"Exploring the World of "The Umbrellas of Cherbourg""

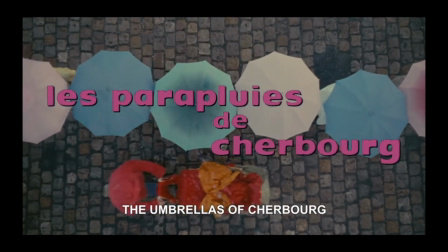(0:00)
To enter the world present in the umbrellas of Cherbourg is an experience like no other.
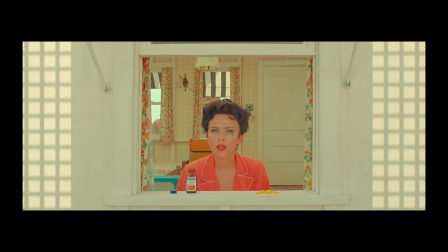(0:05)
Similar to the simple tranquility of Ozu, the symmetrical perfectionism of Wes Anderson, or the neon loneliness of Wong Kar-wai,
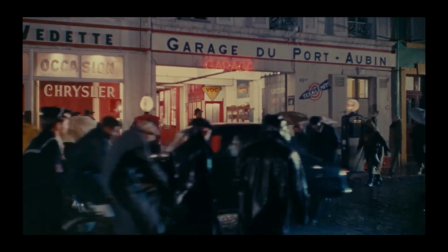(0:13)
the films of Jacques Demy have a cinematic style and grammar that immediately stands out and cements itself within our minds.
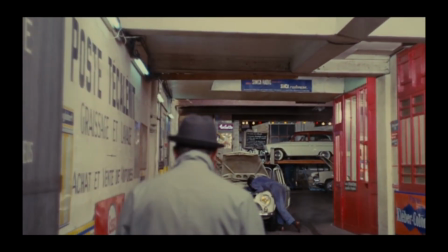(0:20)
No other films look like, move like, and most particularly sound like those of Demy.
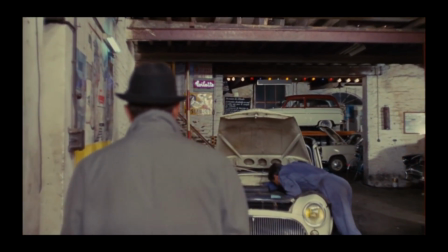(0:26)
He stands out amongst the French New Wave, which is a whole film movement that's known for standing out.
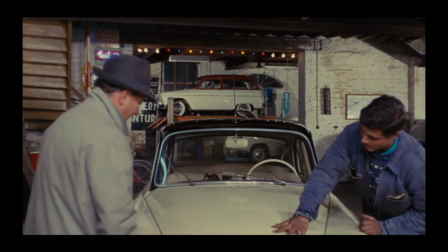(0:32) C'est terminé, oui.
I think immediately the viewer will notice the vibrant use of colors.
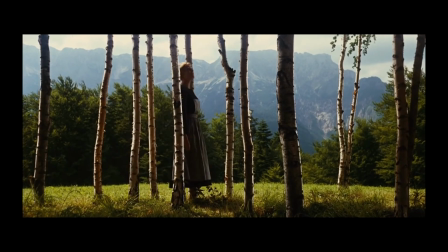(0:40)
Demy, inspired by the Technicolor classics of Golden Age Hollywood, paints his world with bright pastel colors,
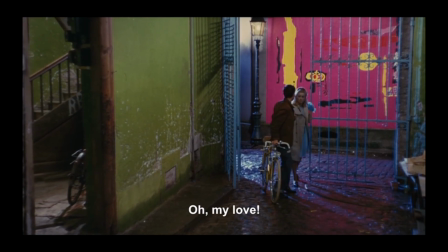(0:47)
taking special consideration in the particular hues of each building, room, and outfit.
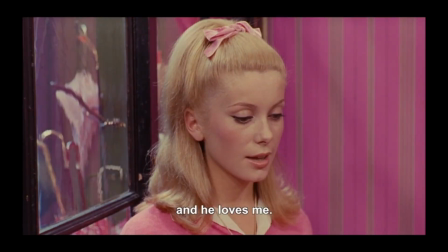(0:53)
The main characters of the film, Guy and Genevieve, often adorn blues and pinks respectively,
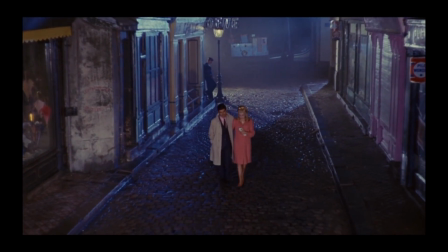(0:58)
the two colors simultaneously complementing each other while helping to present their pairing as an idealistic, traditional,
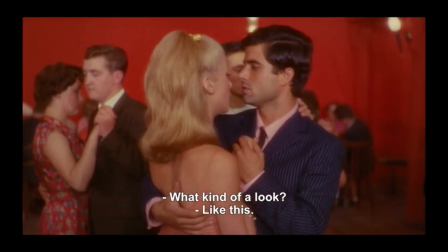(1:06)
near-perfect example of a heterosexual couple. The club where they dance is painted a deep red, perhaps to represent their intense passion.
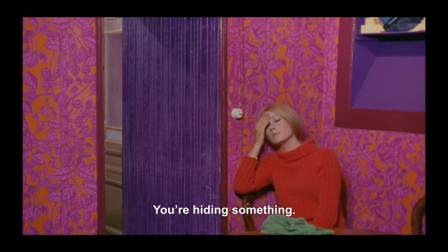(1:14)
The umbrella shop that seems to trap Genevieve is an almost garish pink,
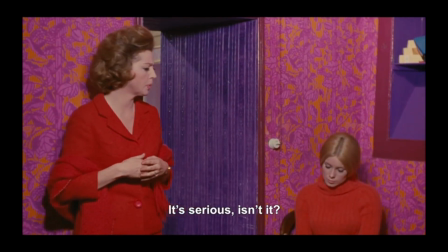(1:20)
simultaneously alluding to the shop's overbearing presence, but also Genevieve's personal relationship to it.
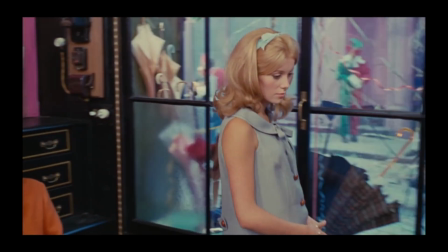(1:26)
And maybe all of this visual metaphor nonsense is a bit of a stretch, but it's certainly clear that Demy loved color,
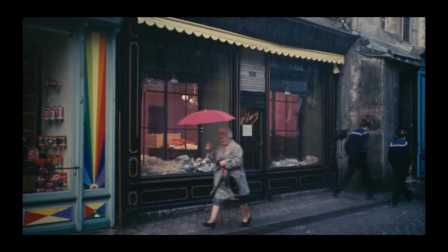(1:32)
and it makes for films that are wildly entertaining just to look at, without any consideration for the story or structure.
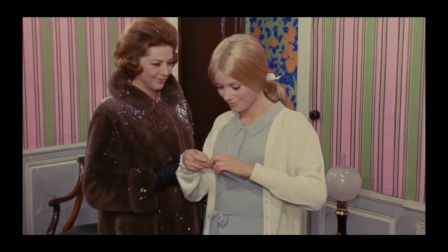(1:38)
Of course, the second thing that the viewer will notice is the film's very unique structure.
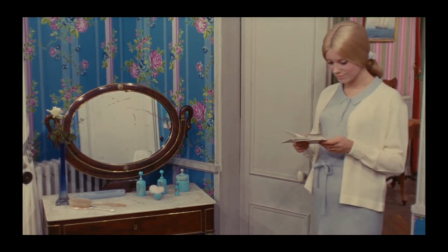(1:43)
It's a musical, which alone isn't particularly unique or crazy.
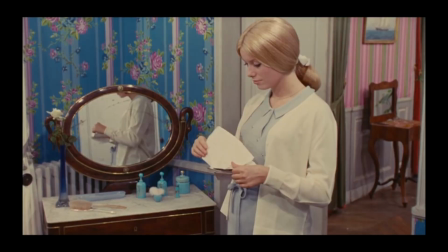(1:47)
There's been hundreds of musicals throughout the history of film, but unlike many of these, The Umbrellas of Cherbourg is non-stop singing.
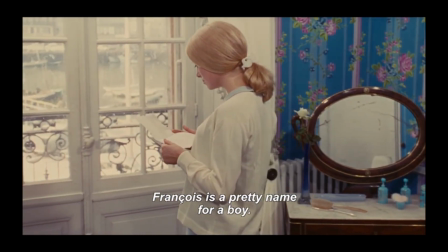(1:55) François est un joli prénom pour un garçon. Ici le temps me paraît long.
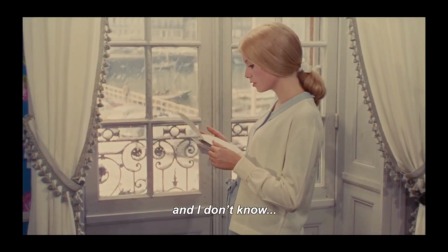(2:01)
I suppose in that sense it's actually more of an opera. Parallel to the fantastical colors of the world, the narrative is strictly musical.
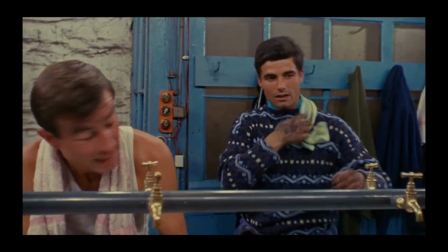(2:09)
All the dialogue, no matter how dramatic or inconsequential, is presented in song.
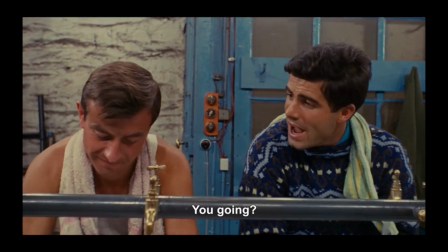(2:14) Non, je ne veux pas. Et toi, est-ce que tu y vas? Bien sûr.
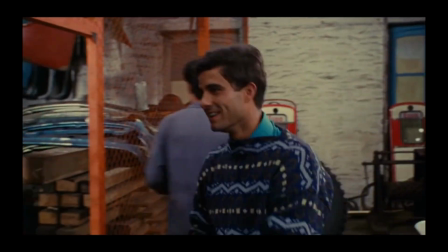(2:21)
Demy's music is very untraditional. It doesn't contain repeating choruses or all that much traditional lyricism.
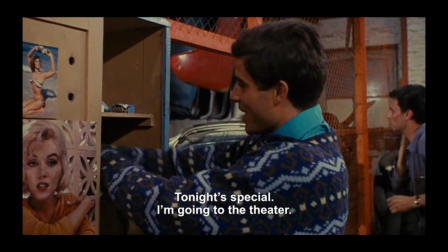(2:27)
If you were to read the screenplay, you might never even imagine that this is a musical. It sounds like it shouldn't work, but it does.
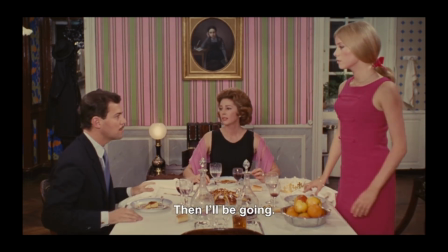(2:35)
Perhaps immediately the structure might feel a little strange,
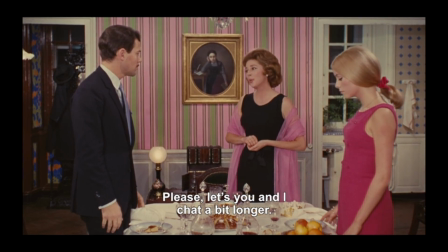(2:39)
but it doesn't take long before you get used to it and the non-stop singing begins to feel more natural than if they were actually just talking.
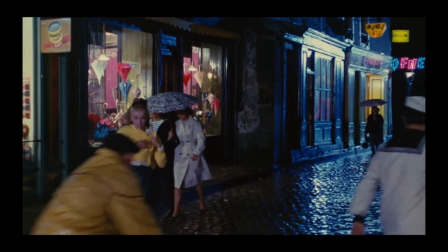(2:46)
Demy's world is devoted to music and color and magic,
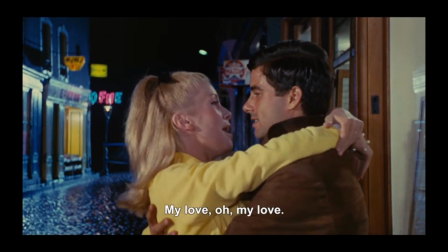(2:50)
and because the film presents itself so earnestly, the absurd reality of the film never really occurs to the viewer.
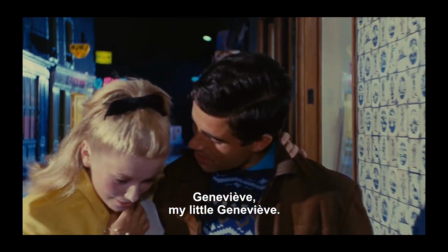(2:57) Geneviève, ma petite Geneviève.
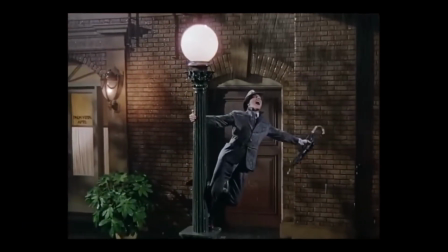(3:00)
Of course, unlike the Hollywood musicals it was inspired by, Demy's story is written with a cynical sense of realism.
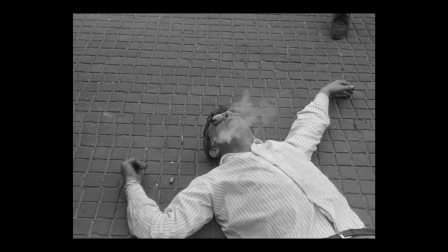(3:08)
This is the French New Wave. Ambiguity and breaking tradition was in.
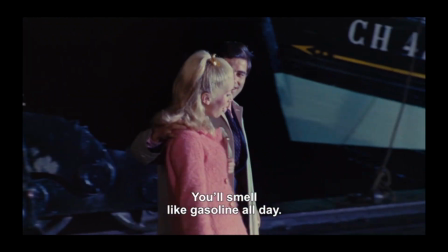(3:12)
While the world present in Umbrellas of Cherbourg is magical and otherworldly, the story is not.
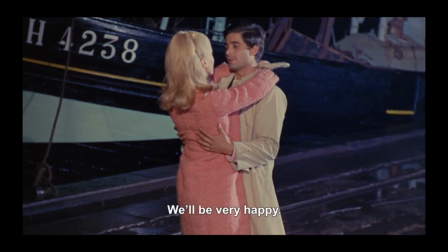(3:18)
The young lovers, who seem inseparable at the beginning of the film, with plans of marriage,
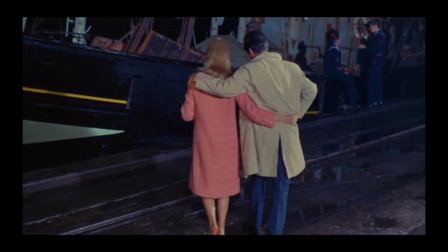(3:23)
building a gas station, and a child named Francois, are eventually torn apart by a draft notice.
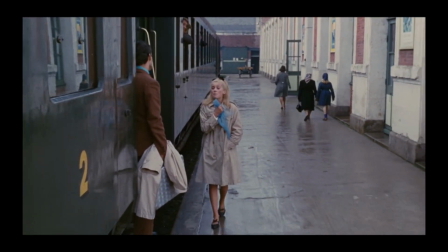(3:29)
They promise to reunite after the war, but the audience knows better. Letters between the two become few and far between. Financial troubles, an unplanned pregnancy,
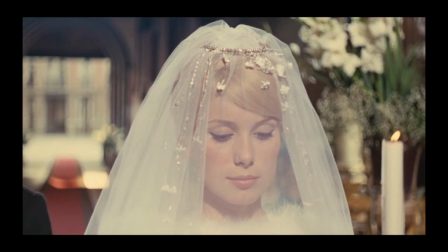(3:40)
and a well-meaning but overbearing mother force Genevieve to marry a kind, gentlemanly diamond seller and leave town. And when Guy returns home after many years, he is angry and unfulfilled.
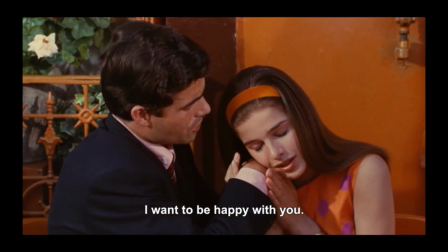(3:52)
His sickly mother passes away, and he quickly marries his mother's caretaker, Madeleine, if only to fill some emptiness within him.
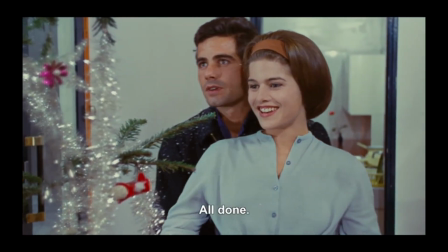(4:01)
But the years pass, and Guy seems happy. He has built the dream gas station he once shared with Genevieve.